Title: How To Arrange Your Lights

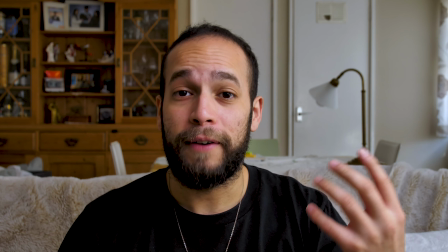495s
Here's the separation between the key light coming from 45-degree angles to the left of me,
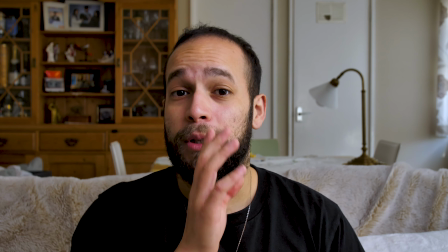501s
creating separation and depth between the light side of my face and the shadowy part of my face.
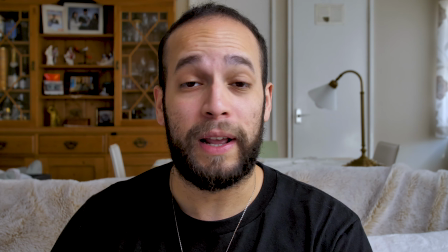508s
Next, we've added on the fill light, which is just my reflector bouncing the key light back onto the shadowy parts of my face,
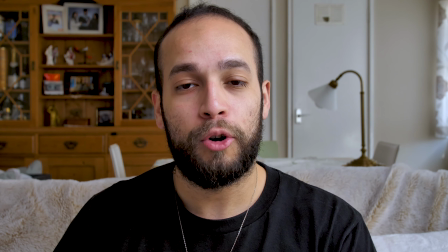514s
creating a much more smoother roll off within the shadows and lighting my face up a little bit nicer,
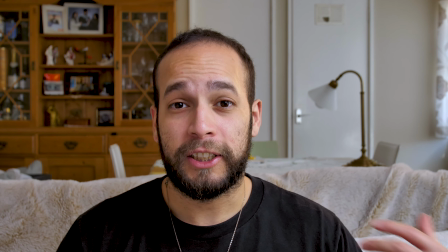520s
I feel anyway. Next, we've turned on our backlight just to give it a little bit more separation between me and the background.
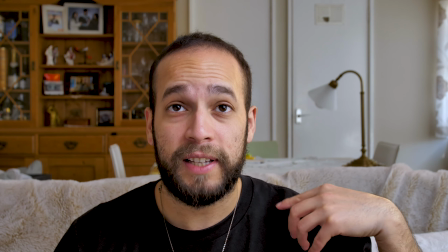528s
And as well gives me a nice little warm pop here on the side of my body, of my face, and off my shoulder area.
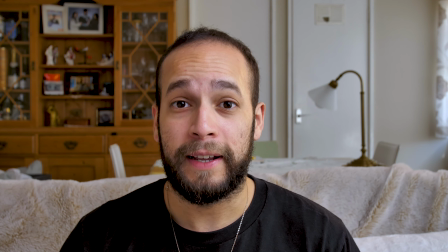537s
And next we're going to turn on our practical light to give a better sense of where I am within the space.
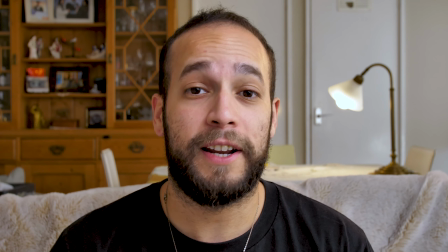544s
And here you have it with my final practical light set up. This completes my lighting arrangement for this video. Lights can be used in a number of different ways. So depending on what look you're going for, you can set up a light practically anywhere and you can get a desired look or the look that you want to go for. You don't have to use all these reflectors and these practical lights and these backlights and these key lights. You can just go with natural lighting, but it really depends on you and what you want to do. If you only have one light, you can have it in front of you as a high key, which is used great in makeup and beauty type of commercials. Everything is very high key because they want you to see everything. If you want a little bit more of cinematic lighting setup, normally you put the key light to the left of you or to the right of you, and you can add more by putting in a fill light or a reflector, Or you can take away the reflector, creating more separation between the light and the shadows. Or you can actually just take off the key light and the fill light and just have the backlight
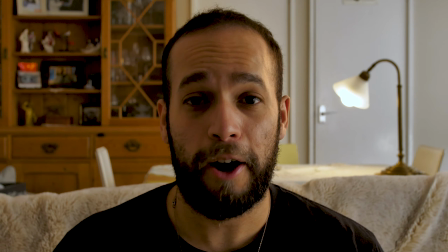607s
shining on you, which can also create a very nice effect, which I'll show you now actually.
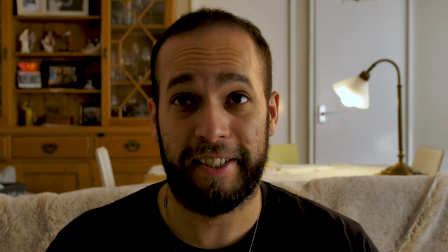611s
So yeah, this is now me with just the backlight and the practical light turned on.
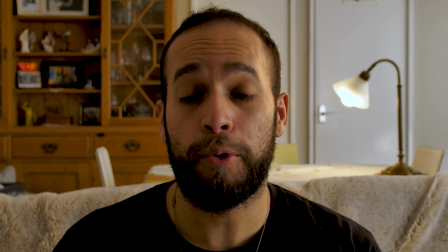617s
So again, all these different lighting setups create different moods depending on what you want the look of your video to be. But yeah, if you guys enjoyed this video or you learned anything, or if you have any questions, just please hit me a DM on Instagram or write something down in the comments. Like the video if you liked or if you learned something new. Subscribe if you haven't so already. And I hope to see you guys in the next one. Take care.